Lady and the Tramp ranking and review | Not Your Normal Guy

Come on press the button. You know you want to. This storyline keeps its audience engaged by withholding information.
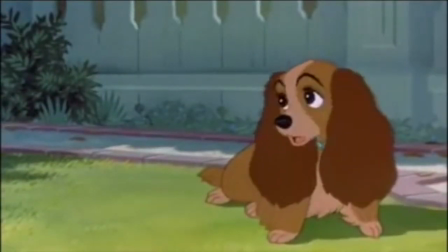261s
For instance, the scene where a lady is sad is a great way to raise the stakes without having to put a huge amount on the line for it. So we wonder what happened to make her think that she has done something wrong and that her owners don't love her anymore. This is particularly effective because we as humans understand that Jim Deere and Darling are going to have a baby through film shorthand and that's another thing that this movie does wonderfully. It uses film shorthand very effectively. In this case when Jim Deere comes home and says something to the effect of Dear, are you doing okay? I was so worried to leave you all day or when we see darling knitting We realize that these things signal a baby We don't see a baby bump and we never hear them say the word pregnant But it's clear to us in ways that aren't clear to youngsters that darling is having a
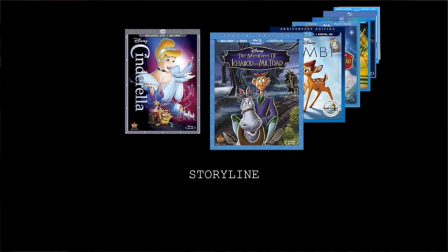309s
baby I give this story second place out of 15 films so far
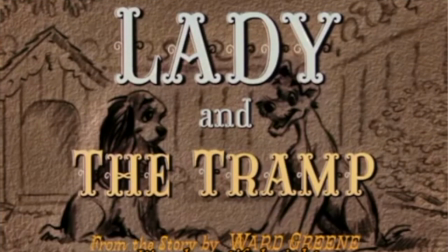316s
Bella note day at the beginning is a really slow way to start the movie but it is a very pretty song. The background music is wonderful as usual. The thing that really strikes me about these songs is that they always move the story forward.
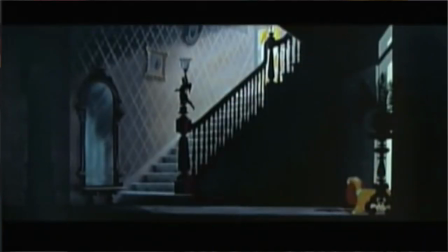331s
What is a Baby is my favorite song, and it's almost not even a song.
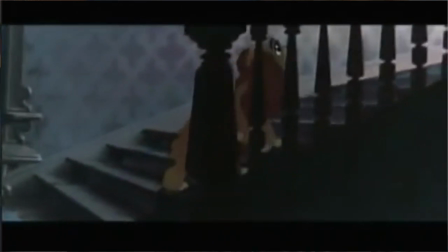336s
It's kind of speak singing. As she feels more neglected, her emotions grow, and as her emotions grow, the pitch also gets higher. This is the Night is also a great example of this.
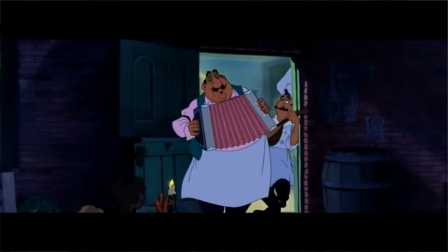347s
It starts with someone literally singing and playing an instrument, so at that point it is diegetic.
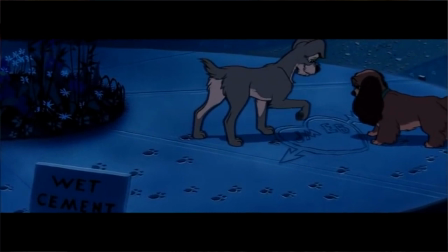353s
And it changes to a figurative choir singing for the enjoyment of the viewer while Lady and Tramp do the dirty.
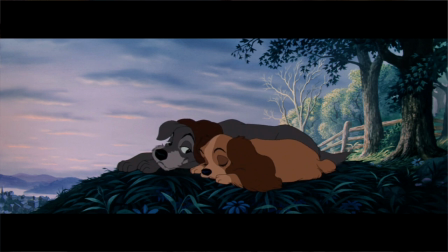361s
Oh, that's right. This is the night. You'll never look at that song the same again.
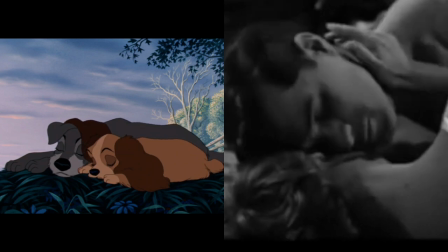366s
Also, this scene feels very reminiscent of the opening scene of Psycho.
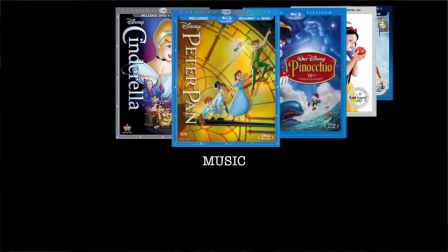371s
I give this music second place out of 15. This music is used very well, and interestingly, Disney seemed to have really gotten their act together in the 1960s, and they should be rewarded for it. Because my ranking definitely rewards them.
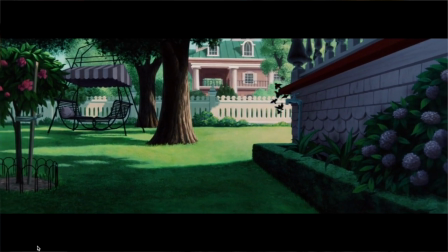390s
The Victorian wealthy area is distinctively designed differently from the low wealth or industrial areas of town.
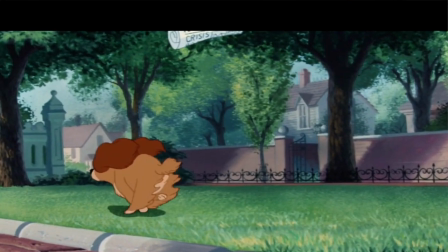398s
The leaves on the trees are almost made out of pointillistic dots. The colors are soft and pastel and have very very strong contrast.
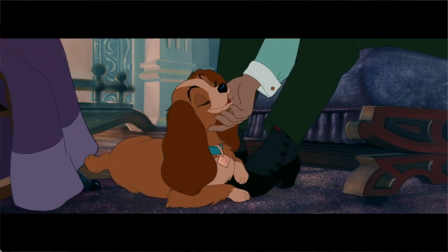407s
The carpets and grass look soft enough to reach out and touch. The houses are also beautiful, well situated, and the ratio of the film makes this look even nicer.
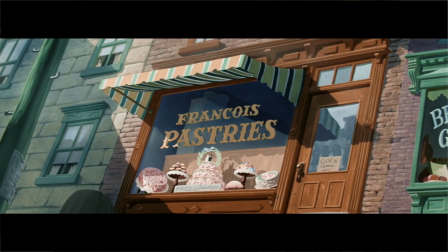417s
This was the first animated feature to have been filmed in widescreen and it does a lot to make this movie look even better.
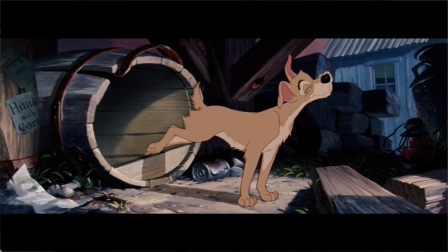425s
Through this animation though the poorer areas of town are shown to be sharper, more difficult to navigate, and have darker, more saturated colors.
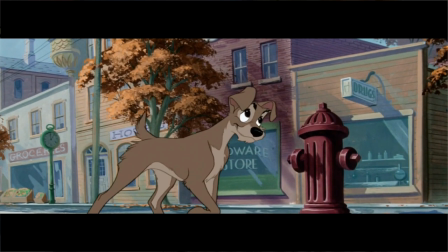434s
This animation shows us the world that Tramp has grown in, in contrast to Lady's World.
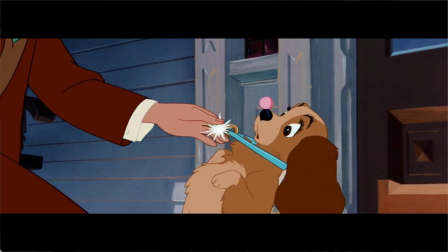440s
Lady's World is comfy, cozy, and has strict roles, along with a strict code of conduct.
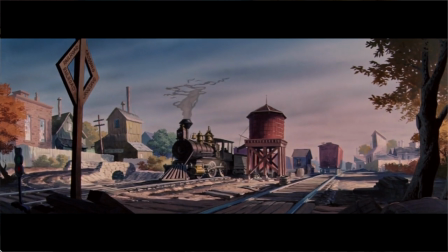447s
Tramp's World is not black and white at all, and has no prescribed way to act.
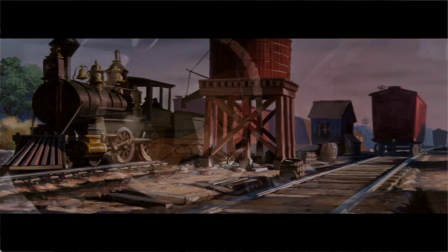452s
The most important thing to him is to survive while Lady is mostly focused on comfort. This clearly also has to do with character so we'll stop right now. The other aspect of this animation is perspective. We see everything from a dog's perspective.
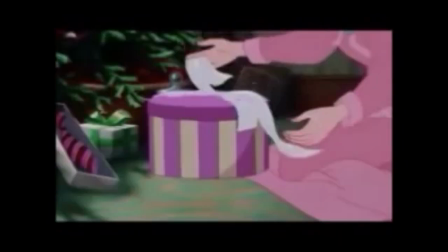469s
From the very moment we start the movie we zoom into the dog's level and from then on it's nothing but human legs.
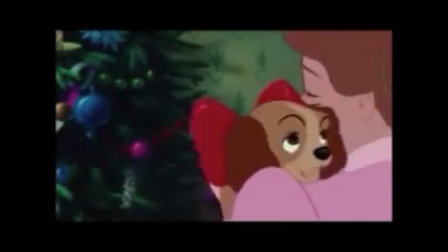476s
Or at least mostly nothing but human legs. rarely we do see a face and yet it definitely highlights the canine perspective. This animation amazingly tells us the most about the characters and the worlds that they come from.
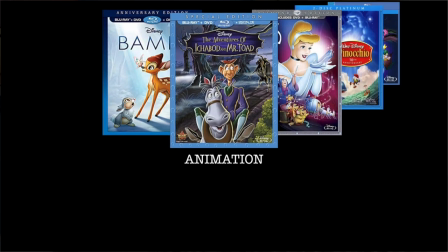491s
I give this animation second place out of 15 movies.